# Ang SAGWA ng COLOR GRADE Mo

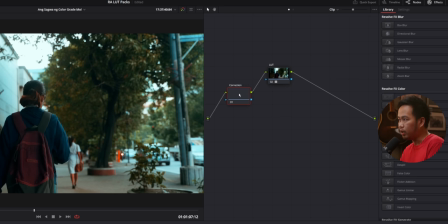Hindi po. Dapat po yan ilagay sa unahan bago ang LUT. Dahil nga yung ating LUT ay yung ating final look. Okay? Bago natin ituloy ito, magkaiba ba ang color grading at ang color correction?
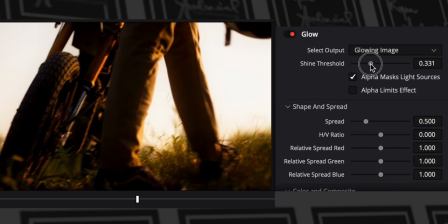Opo, magkaiba po yan. Ang color grading ay yung pag-apply ng stylized look sa inyong mga material. Ang color correction naman po ay yung pag-correct nyo sa inyong material. Pag-correct ng kulay, pag-correct ng exposure, at kung ano-ano pa. Yun po ang pagkakaiba ng color grading at color correction. At ang unang ginagawa ay color correction.
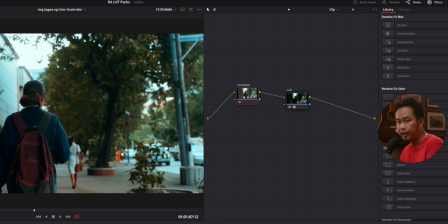That's why nasa unahang node po ang correction node natin. Now, nagtatanong kayo, bakit nasa huli po yung LUT? Bakit yun po unang yung ginawa? Dahil yung LUT na yan na mag-a-apply ng final look. Sana nag-gets nyo po yung logic na yon.
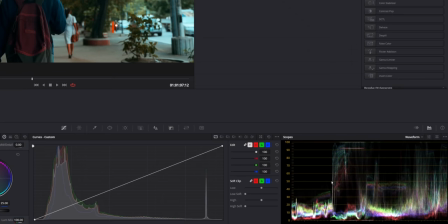Make sure itong waveform nyo ay nakabukas para nakikita nyo yung ginagawa nyo.
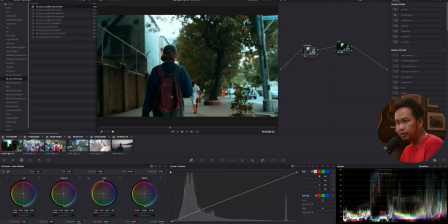Ano nga ba ang ginagawa dito sa correction note? Pagagandahin lang natin ito, no? Lagyan natin ang offset, tignan natin kung ano magbabago.
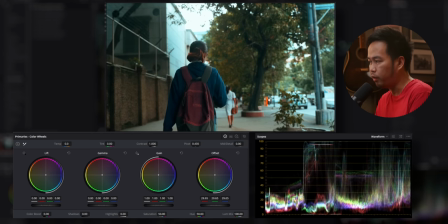Yun, lumiwanag siya. As you can see sa ating waveform, lumalawak yung ating waveform, no?
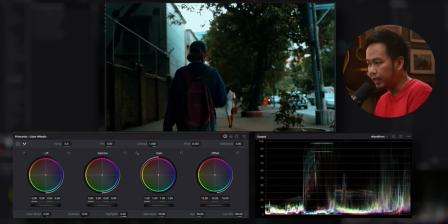Ibig sabihin, mas maganda po yun. Ayaw po natin ganyan, mas madilim, kaya bumaba sila dito.
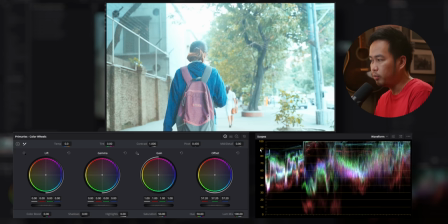Ayaw natin ng ganito. Sobrang nasa taas, naging maliwanag yung footage.
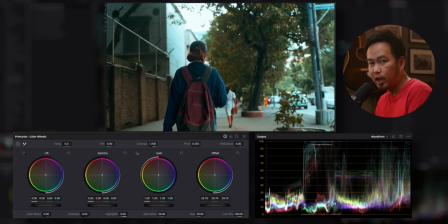So ang gusto natin, nakakalat po sila within our waveform. Okay, so reset natin ulit.
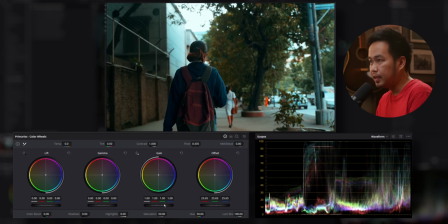Lagyan natin ng konting offset dahil medyo madilim. Tignan natin sa gain. Ayan, dito naman sa gamma,
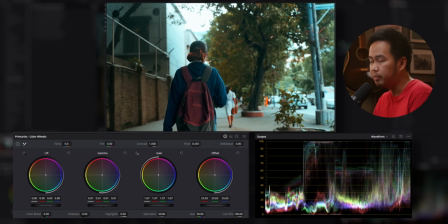taas natin ng konti para magkaroon ng details yung mga madidilim na parte, para makita natin yung every dahon na nandoon.
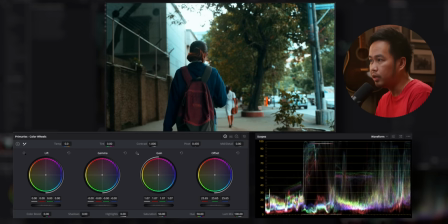Kanina ganyan yan, o walang detail yung ating tree trunk, that's why tinataas ko itong gamma. Okay, ngayon dito naman sa ating lift, tignan natin kung may ma-adjust tayo. Ayan, so I think yan na yun.
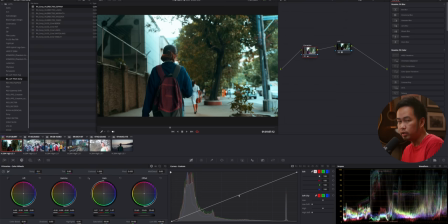You can color correct here, or you can also color correct using the curves. Let's do a bit of an S-curve.
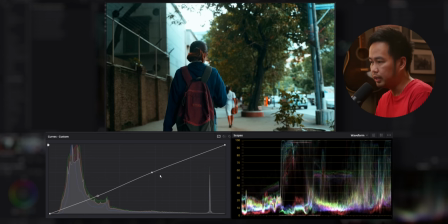Okay, so ayan, batin natin dito.
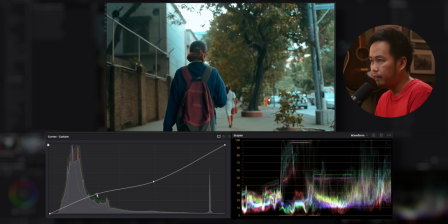Ayan, ayan. Now this is the raw material.
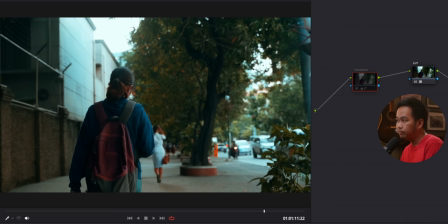This is with the LUT applied, and this is with the color correction.
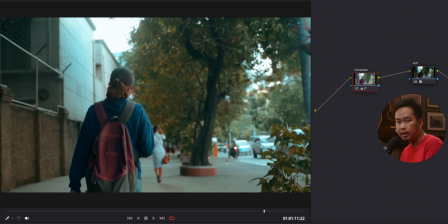Okay, so nakita na natin yung kaibahan. So ngayon, mas cinematic na itsura.
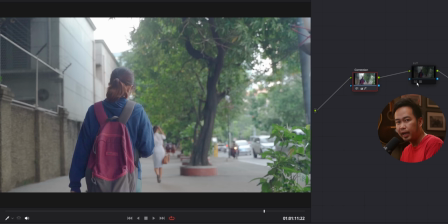Ngayon, tanggalin nga natin yung LUT. Hindi parehas ng itsura kahit yung color correction node ay naka-enable.
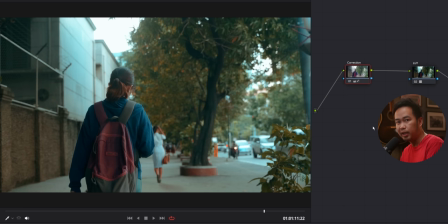Pero pag nilagay mo yung LUT, nag-iba na yung itsura niya. Nagkaroon ka na ng stylized look. Sana ho naiintindihan nyo yun. Now, gawin naman natin sa iba. Tuloy natin dito sa Morita material natin.
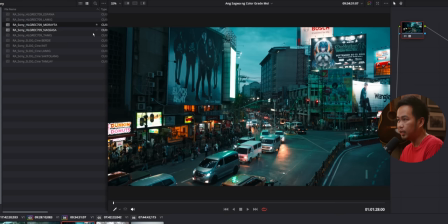Gamitin naman natin tong Morita LUT natin. Double click. Ang ganda agad, pero ayoko nung masyadong madilim.
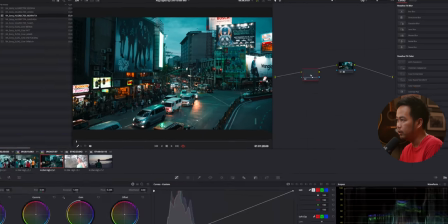Let's add a color corrector node. Then let's brighten it up a bit.
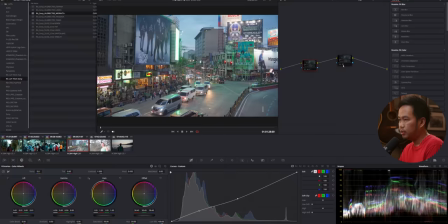Let's do an S-curve. And that's it. This is the raw material. This is with the LUT.
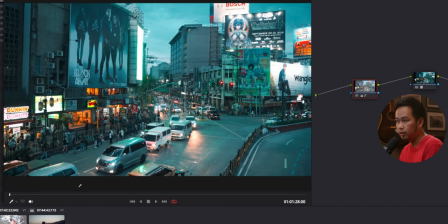And this is with the color correction. Okay? Now, let's go to nagsasa material.
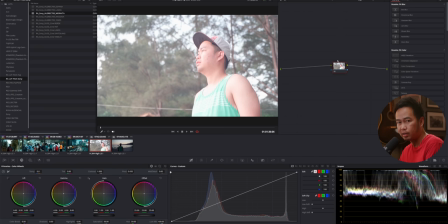Now, we can see here sa nagsasa material ko, no? Masyadong overexposed.
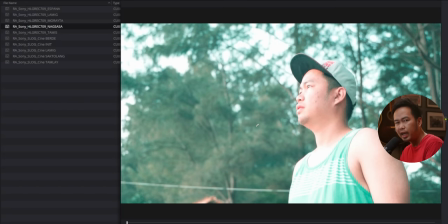Now, pag nilapag ko itong nagsasa, ang pangit pa rin ang itsura. Malamang mangyayari yan sa inyo dahil hindi kayo masyadong magaling or marunong gumamit ng LUT. Ibig sabihin po nun, ay hindi po tama ang exposure levels nung inyong camera, nung nag-shoot kayo.
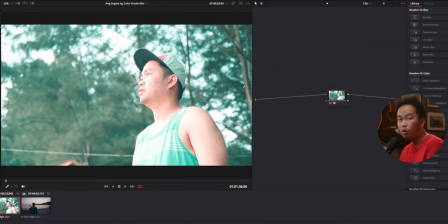Mahalaga po yun. Kailangan tama po yung exposure levels nyo. Makokorek pa po natin yan dahil sa tulong ng color corrector node.
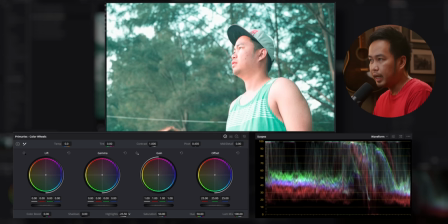Ayan. Let's bring down the highlights. Put it down just a bit.
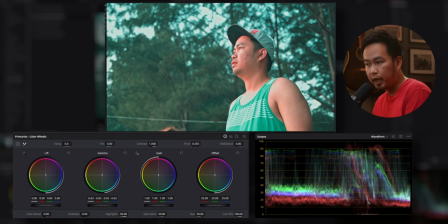And as we can see, no, yung skin tone yun pa rin, hindi nagbago, no? Karoon lang ng stylized look.
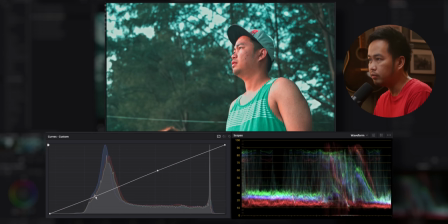And let's do an S-curve. Napakahalaga po, no, na maayos po yung pagkakashoot nyo.
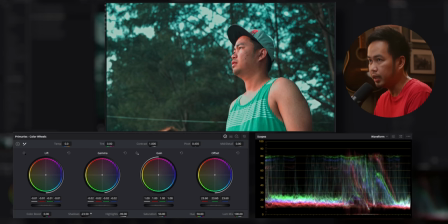Let's put some shadows dahil takip silim na yan. Ayan, ganda agad.
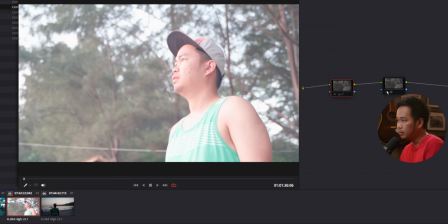This is the raw material. This is with the LUT, which is ang pangit, no?
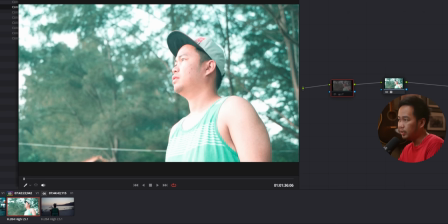Dahil ang pangit tong ating exposure. At inayos natin with the color corrector. Ayan. Ganun po ang tamang paggamit ng LUT. Now, let's go to the next clip, which is a little bit underexposed.
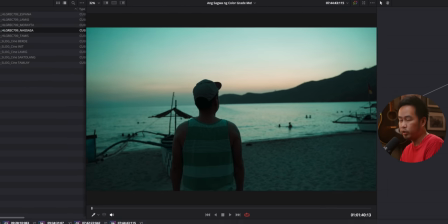Let's use our nagsasa LUT again, which applies the final look. Add a color corrector.
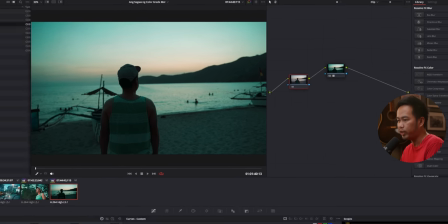Now, let's make this medyo silhouette-ish. Okay? Let's bring down the offset.
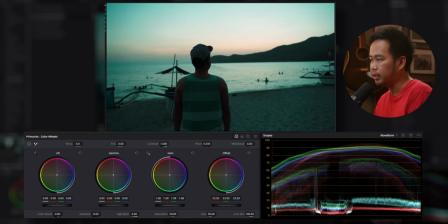Don't bring down the gain dahil masyado na siyang madilim. Make sure na tumitingin kayo sa waveform. Ayan. Lagyan natin ng konting lift. And then let's do an S-curve. Ganun lang po ako magkulay, mga kapatid. Now, mag-add tayo ng isa pang effect dito para makita nyo yung versatility ng LUT ni Kuya Rhino.
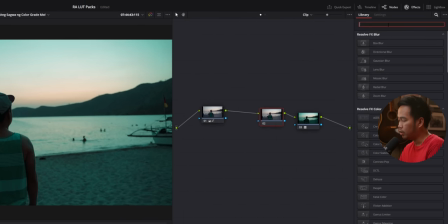Let's add a node, color corrector node. Lagyan natin ng glow kasi parang hinahanap natin yung orange sun.
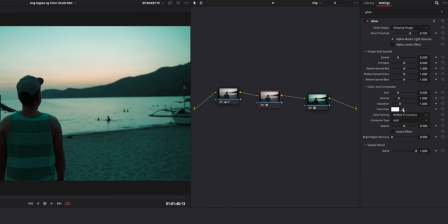Glow, put it there. Let's make it a little bit orange. No? Ayan. Okay. And then, shine threshold, ibaba natin.
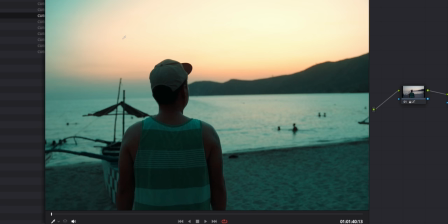Ayan. Para lang magkaano. As you can see here, no? Hindi po nababasag yung ating image.
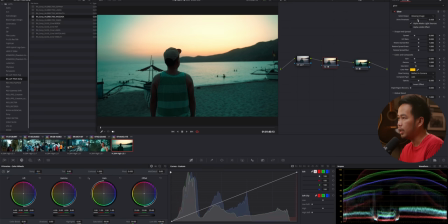Ganyan po kalupit ang LUT ni Kuya Rai. Glow natin ang gain. Baba natin konti. Para lang magkaroon ng color contrast. Now, this is the raw material.
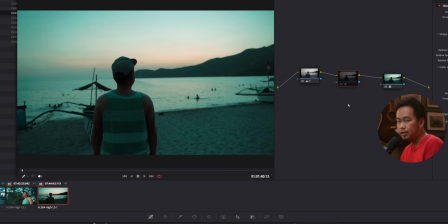This is with the LUT. This is with the color correction, and this is with the glow.
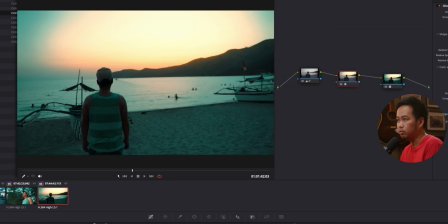So ayun, nagkaroon ng glow, nagkaroon ng color correction. Parang naging orange and teal din siya.
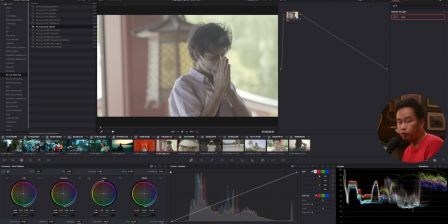Pero mas green pala to. Ayan. Okay, now I added my Fujifilm materials naman, no, para makita nyo rin yung pang Fujifilm LUTs ni Kuya Rai.
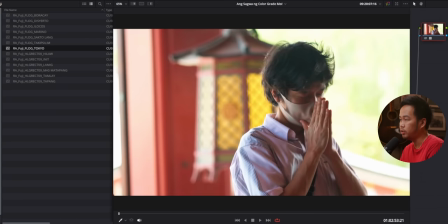Let's apply our Tokyo LUT. We preserved the skin tone here,
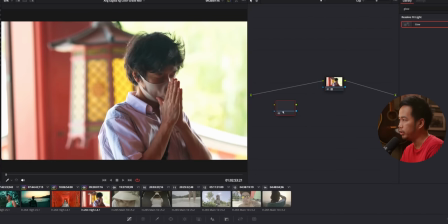Yun pa rin po yung skin tone niya, add node, color corrector, then iba-brighten and contrast lang natin ito.
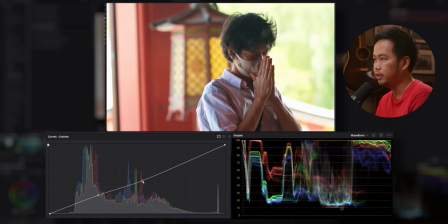No? Walang tayo ng konting S-curve. Ayan.
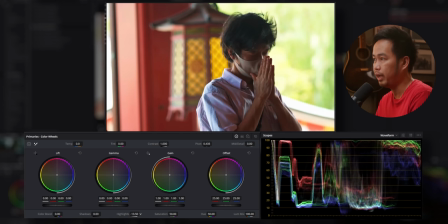Dahil masyadong sunog na itong likod, baba natin yung highlights para makita natin yung green dun sa likod.
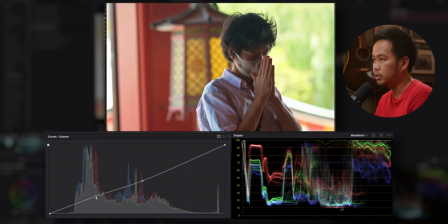Magkaroon ng detalye. A little S-curve will do. Ayan.
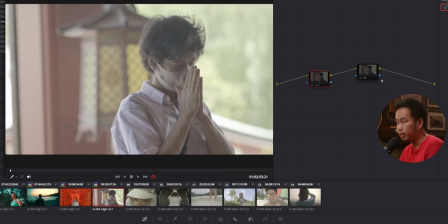And that's it. This is the raw material. This is with the LUT.
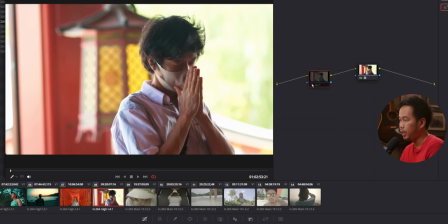Hindi maayos yung ating exposure. And this is with our color corrector.
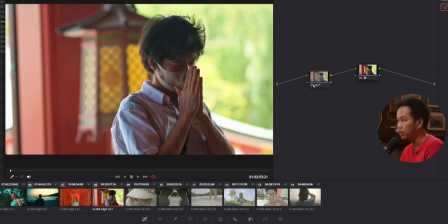No? Naging maayos na siya. Hindi nasunog yung likod, unlike this one. Let's go to our Boracay material.
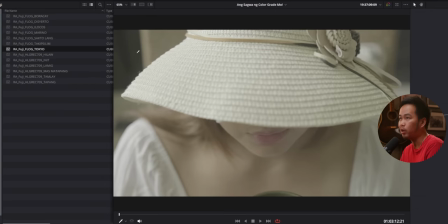Since this was shot in Boracay, that's why Boracay ang gamit ko. So, Boracay.
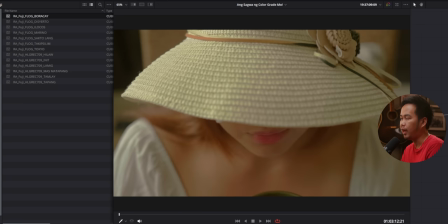Oh, ang ganda agad. Ang skin tone, no? Napakaganda ng skin tone. Fujifilm F-Log po yan.
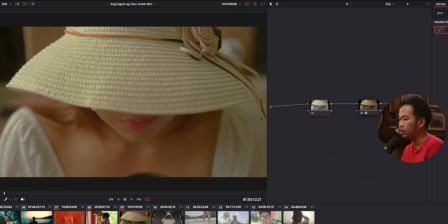Add color corrector. Patatapangin lang natin ng konti. Pero this look is already good for me.
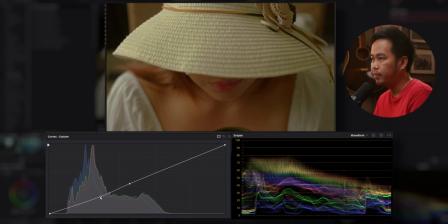Lagyan lang natin ng konting arti lang. Okay? Lagyan natin ng konting shadows.
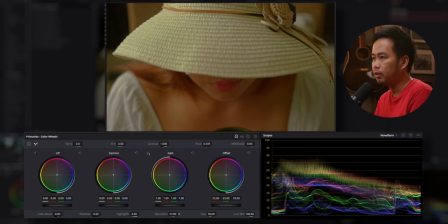Pwede natin i-saturate pa ng konti. Ayan.
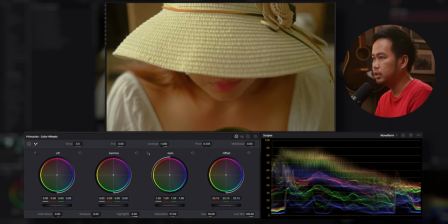I-spread out lang natin yung ating waveforms. Okay.
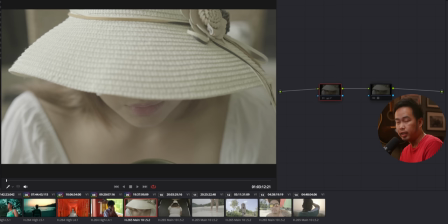And I think that's it. This is the raw material. This is with the Boracay LUT.
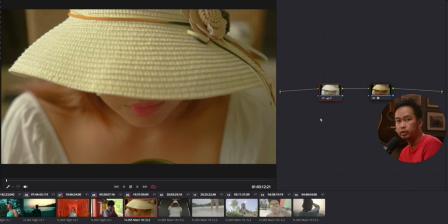And this is with the color correction. Ang layo po ng diferensya. Ha? Ayan o, cinematic agad. Now, we go to our Ilocos material.
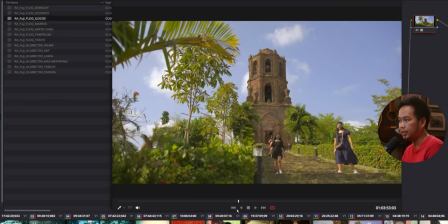Okay, we have our Ilocos LUT here. And as you can see, maganda agad. This one is a little bit saturated, no, itong LUT na to.
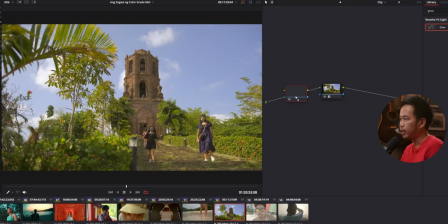Pero we can still color correct it. Depende sa liking nyo.
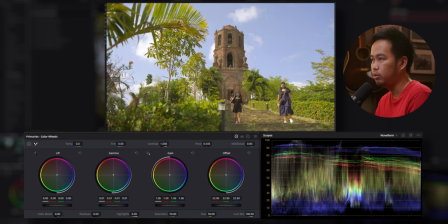Okay? Para makita pa natin yung blue ng ating material.
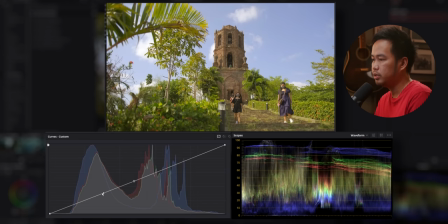Spread out natin yung ating waveforms. Patapangin natin. Gawin nating vivid. That's it. Napakadali lang. Madali lang kasi talaga. Mali lang siguro yung paggamit mo.
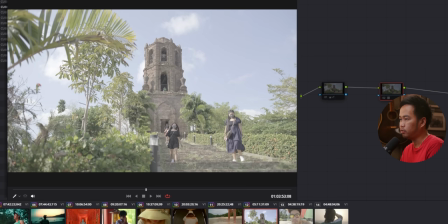Now, this is the raw material. This is with the LUT.
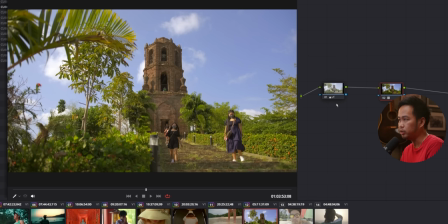Pero we made a little bit color correction. So, ayan. Ganda agad. Diba?
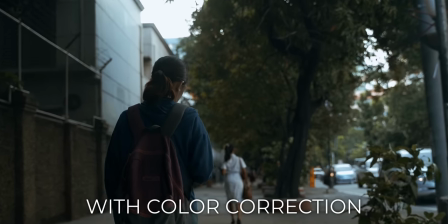Gaya nga ng sabi ko kanina, ang LUT ay didepende sa material nyo.
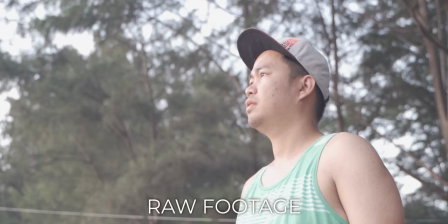Hindi pagkalapag nyo yan ay matik maganda agad. Kailangan nyo pa itong i-fine-tune using the color corrector node.
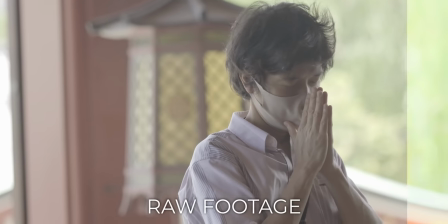And it's also good to mention na may mga LUT na hindi para sa lahat ng cameras.